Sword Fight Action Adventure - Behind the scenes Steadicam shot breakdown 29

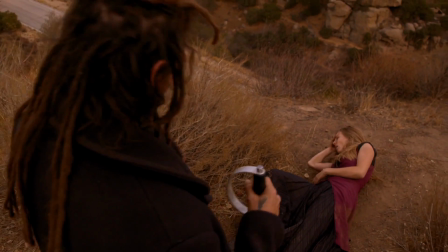[1:00] Nice little fight, really.
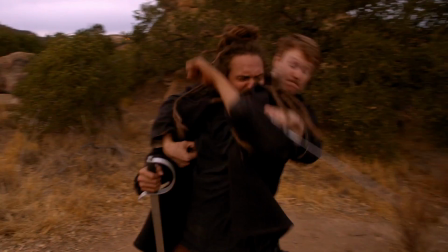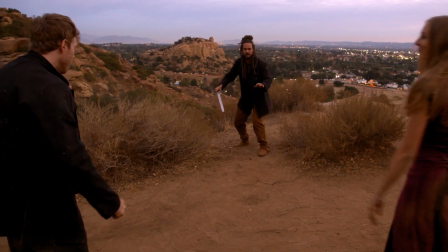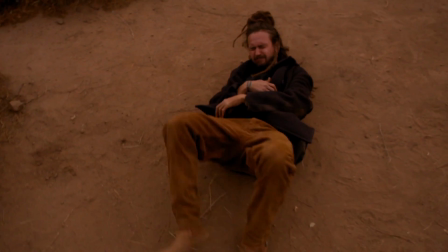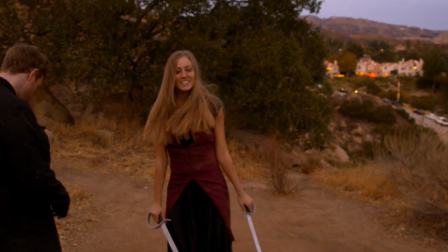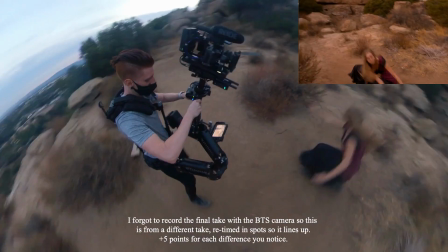[1:58]
The shot establishes everything wide with her running towards the camera as I'm crabbing left. As she falls, I tilt down with her and pedestal the camera high up to make her look weaker.
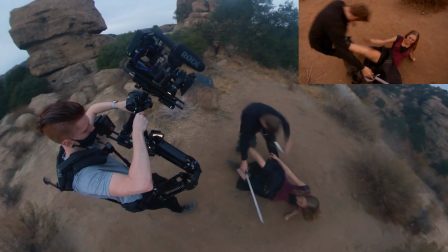[2:06]
I continue the motion moving left as I show the actor enter. I'm prepared to pull back for the kick and follow wherever she goes.
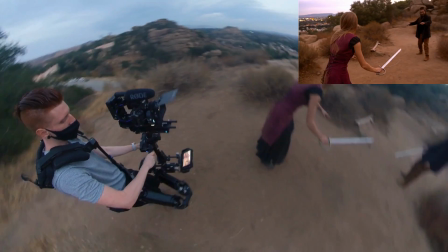[2:11]
This was different each take because it depended on where the sword landed. As she stands up, I'm careful not to step on the actor as I hinge around her to the left and reveal the other actor.
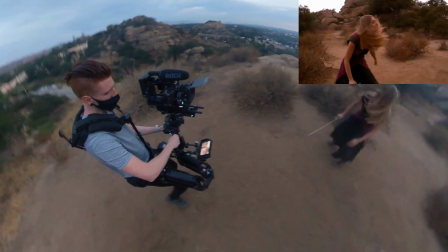[2:18]
I'm now following the action and need to be sure I'm in a good angle to make the headbutt look real.
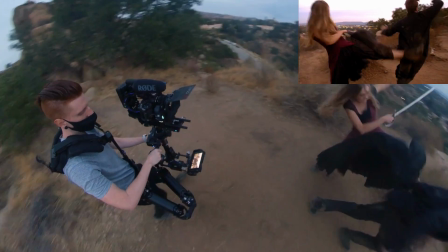[2:22]
After the kick, I need to keep them both in frame, so I move to the left, but need to correct as she moves right so I don't stack the actors.
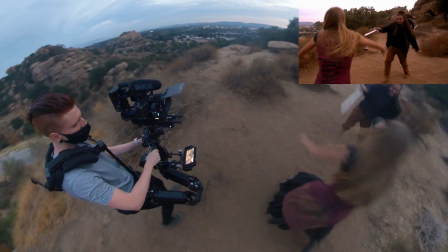[2:28]
I get the angle I like before he attacks and keep them in frame as I move the camera around a bit to keep the excitement up.
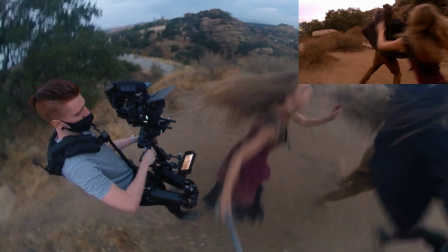[2:34]
When she dodges him, I pan with her as I move to the right to get the front of her face, and for the surprise accidental stab towards the actor.
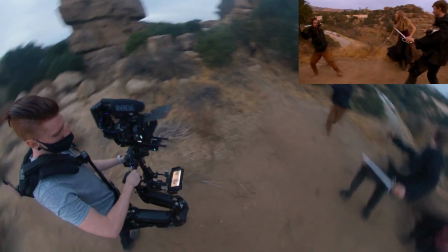[2:40]
I wanted it to be a surprise for the audience as much as it was for the characters.
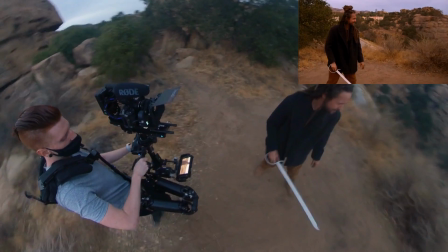[2:43]
Then quickly pull back wide to get the brief confrontation, push into the actor to show that he's over it, and then wrap around him to show her being attacked again.
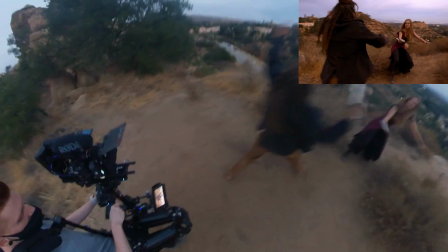[2:49]
I dolly in with them, and I know that once the swords go down, I need to be in good framing for the punch to happen.
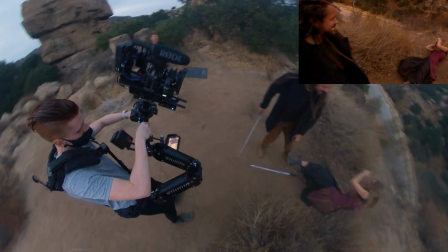[2:53]
As she falls, I pet up the camera to show her vulnerability, and to make him look large and intimidating in the frame.
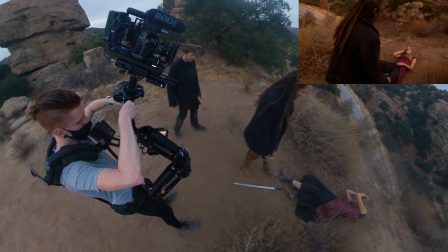[2:58]
I need to be careful to frame out the other character for the surprise here, and to make sure he has enough space in frame to tell what's happening.
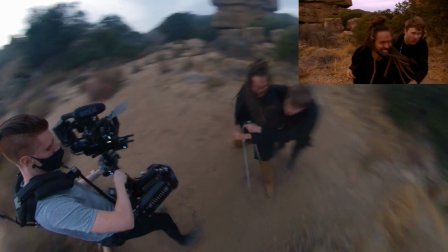[3:03]
I use their movement to pan with them and crab right to get their faces and hits in frame during the fight. Then, when he falls out, I'm sure to leave enough space for the actress to enter the frame.
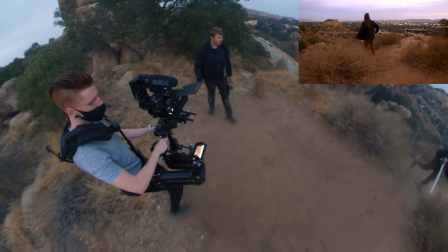[3:13]
When they rotate around, I pan with him and move to my next spot. I wanted him to be smaller in frame than the two characters in control, and to visually show that they are in this together.
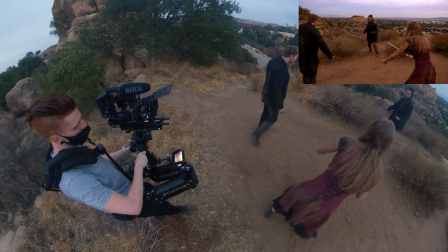[3:21]
During this fight sequence, I am slowly walking in close to him as his world shrinks, and panning with the action so you can see what's going on.
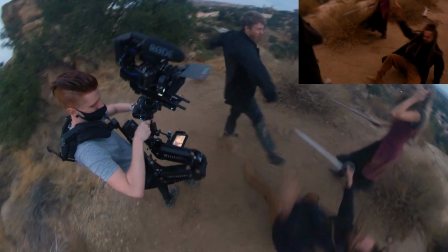[3:30]
It was easy to lose him here, so when the kick happens, I tilt down right away and would ped the camera up as high as I could to make him look weaker.
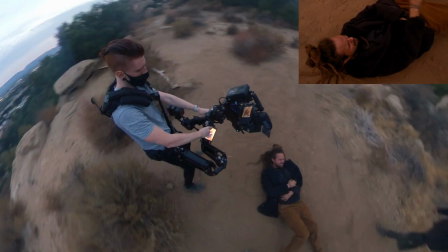[3:37]
I then rotate around him, slowly getting the camera lower and lower until I'm as low as I can go and directly over his face,
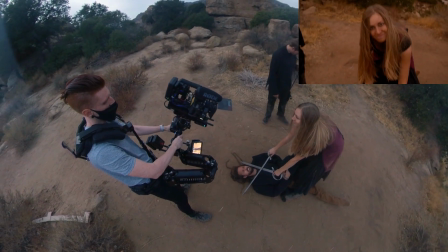[3:43]
with enough space to tilt up to show our actress breaking the fourth wall. I wanted it to feel like nobody was safe from her, including the audience.
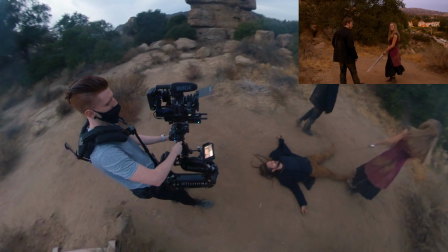[3:50]
Then as they walk away, I slowly pull back, revealing the body.
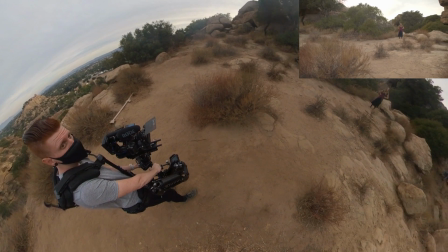[3:56]
So let's take a look at our first take and see what changed after the original plan. I'm also going to speed ramp the video so I don't have to talk quickly.
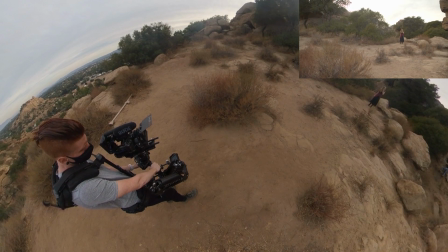[4:03]
I also forgot to turn on the volt for this take and didn't notice until about halfway through.
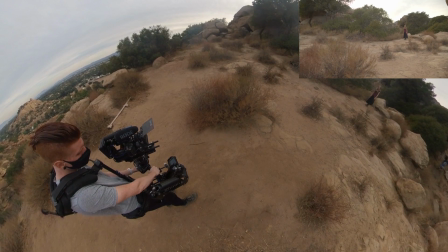[4:07]
This is after we did a few rehearsals at half speed, so I could remember the choreography and make some changes I knew would be a problem before we even had to look at it.
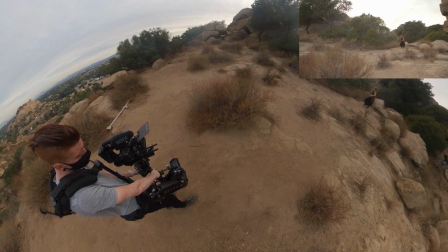[4:15] And action!
It starts with the actors doing the same thing, but for me it started walking backwards.
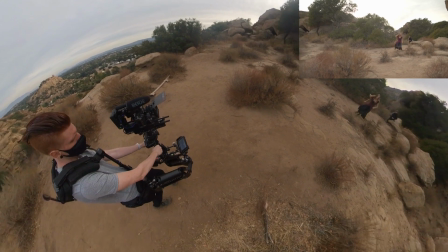[4:20]
I thought it would look good to be moving with the actress for a bit, but for this to have worked I would have had to have been moving a longer distance with her.
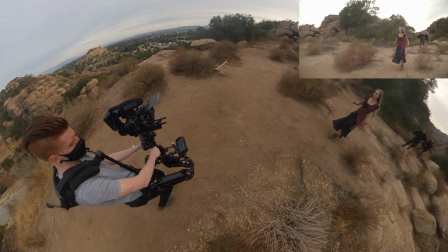[4:27]
I could have started closer to her in Don Juan, but I thought it was pointless information I was adding.
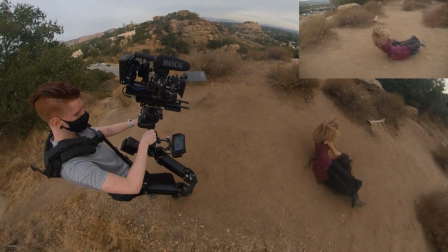[4:32]
I then went in between the two actors with a shot that kind of resembles the way the story ends.
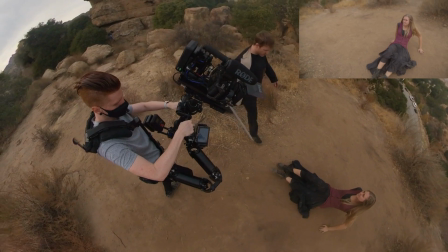[4:37]
I would have gotten the framing right after another take or so that's not why I changed it. I thought it had a clunky look, so I instead passed in front of her before she fell.
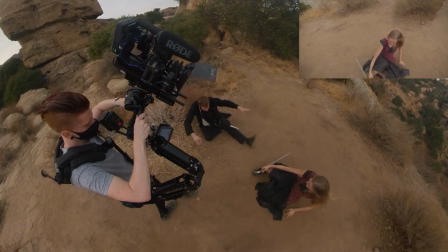[4:46]
Take a look at them quick side by side.
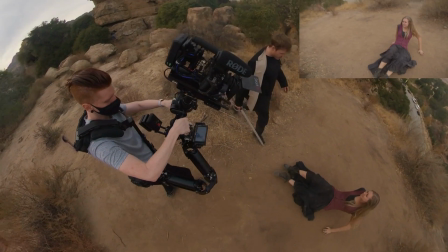[5:08]
We did have some problems with the sword going in different directions, although it doesn't in this shot.
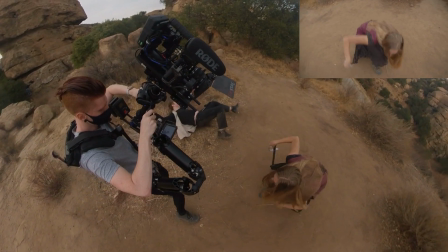[5:12]
But this was mostly fixed by having the actor throw the sword forward as he would fall. It was still impossible to aim, but it would get much closer to her and be more consistent.
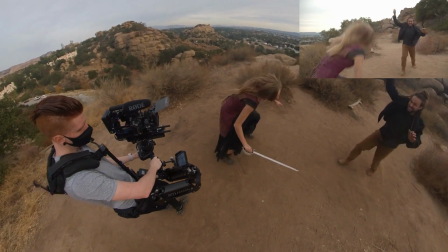[5:23]
This framing looks about the same to me.
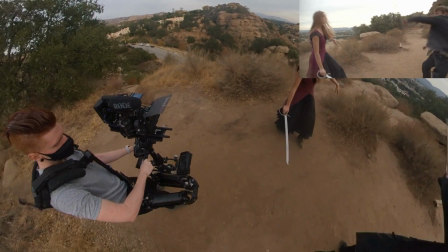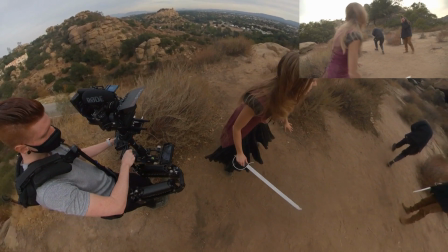[5:34]
I noticed now that this was the spot I had to look out for, so I didn't stack the actors.
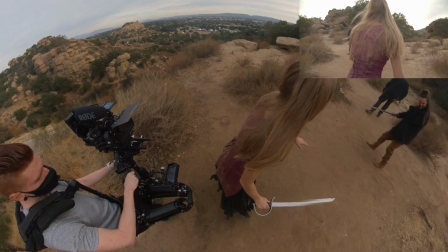[5:39]
You can see that you really can't see him come at her, so to fix this, I had to pick a side to go to.
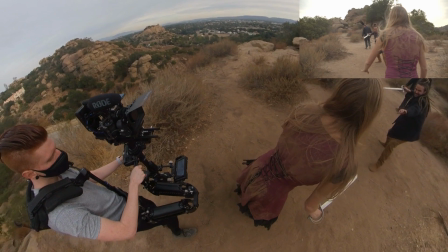[5:44]
This would be whatever side I thought looked better during the take, and was improvised.
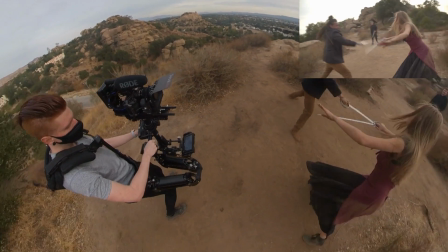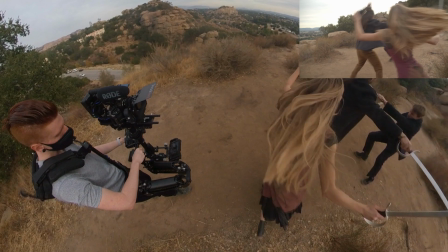[5:54]
As she dodges him, I ended up sticking with him in this take. I don't remember if this was intentional or not. Probably not.
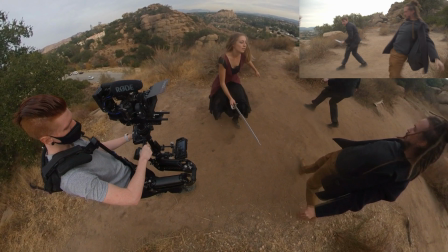[6:01]
If he then lunged back at her, it would have been fine, but he doesn't do anything, so I changed the point of interest to the other actor.
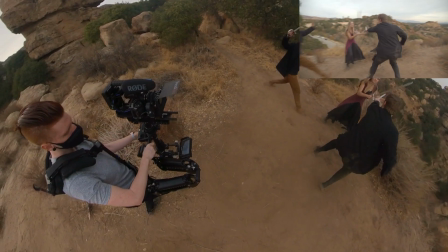[6:07]
I just had to make a mental note to stick with her at this point. I also shot this part a bit too wide, allowing you to see what the guy in the brown pants was doing.
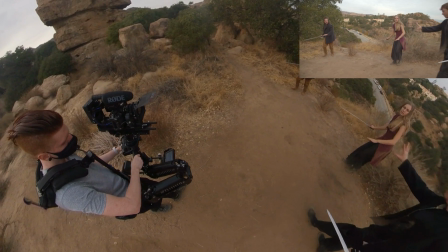[6:15]
It almost looks like he is hanging out waiting to get stabbed, so I made sure to frame him out next time, and only add him in right before the near miss.
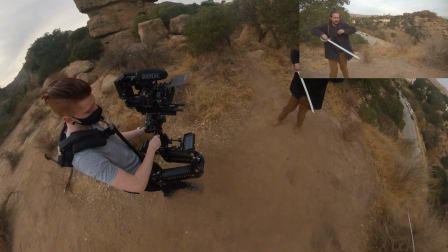[6:22]
I decided to commit more to the medium shot for his reaction here, and to let the motion continue to the over-the-shoulder shot.
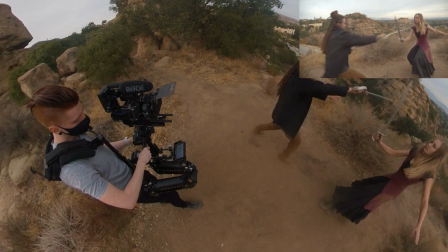[6:28]
I think I probably couldn't remember what to do here, because it gets a little awkward with them moving in and out of frame.
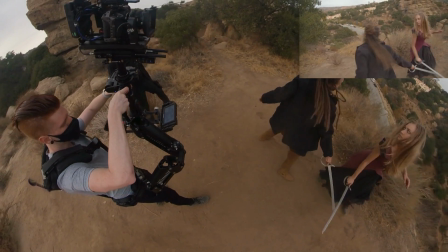[6:33]
I also lifted the camera up way too early. I made sure to note when the punch would happen and do it then.
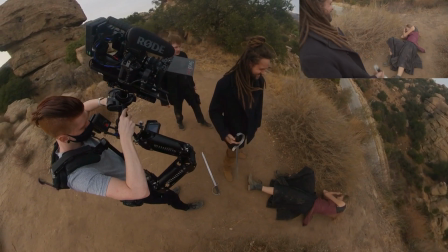[6:40]
This part looks very similar to me.
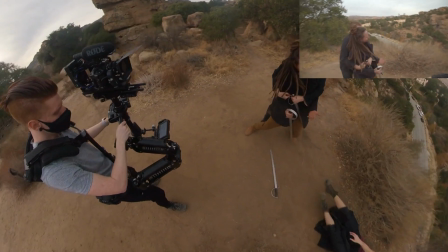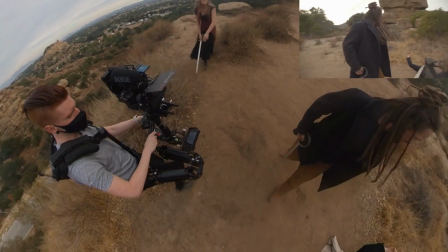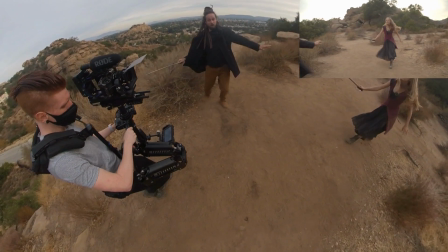[6:52]
As he spun away, I made the mistake of sticking with her this time, but this was really his moment, so I have to do an awkward pan over to him.
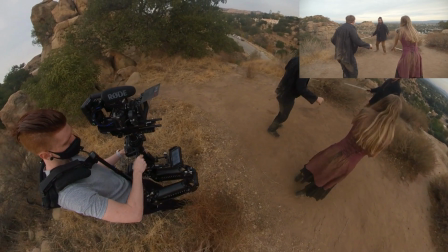[7:00]
We spent a bit of time making sure this point lined up correctly. It was the only safe spot for me to get into the bushes, and I really liked the way the three lined up.
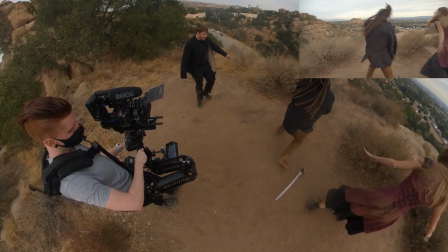[7:08]
I think the actors marked it with a rock or something because they got it every time. Of course, I missed him with the kick.
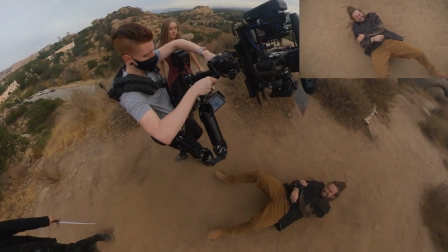[7:14]
This took a couple practice tilts to get right, and remembering to tilt as he's kicked and not follow his action down.
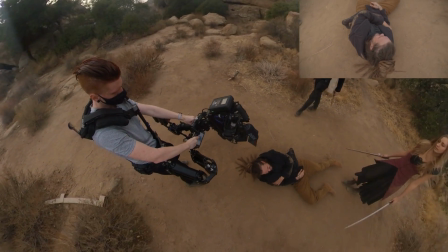[7:20]
If you follow it, it's going to be too late. I'm also too early with the tilt up.
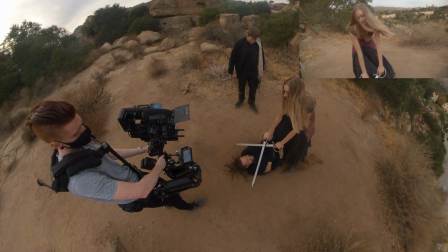[7:25]
I waited from then on to see the crossed swords in frame before I would tilt up. You could always stay on his face a little bit longer.
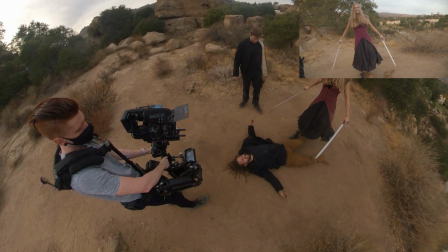[7:31]
Now. I also cued her for the death blow each time because I wanted it to be timed correctly with the tilt up.
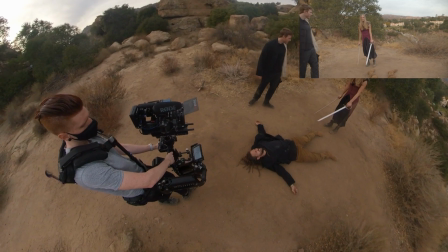[7:38]
I think most likely I could have shown her what time to do it based on the tilt of the camera, but I didn't think of it.
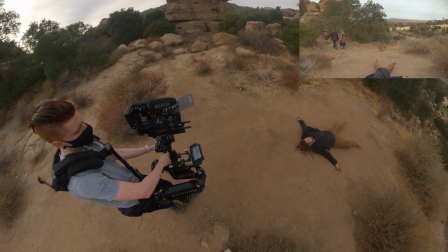[7:45]
I hope you enjoyed this breakdown. I had a lot of fun making it. If you liked it, please give it a thumbs up and check out some of my others.
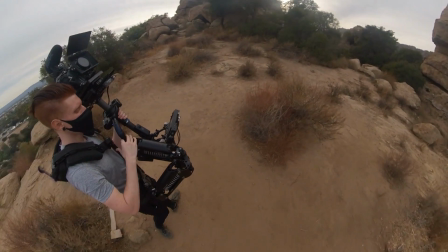[7:52]
This is my 29th breakdown so far, and I have them all on a playlist. I also made a how-to guide about Steadicam for beginners, and that's my most popular series.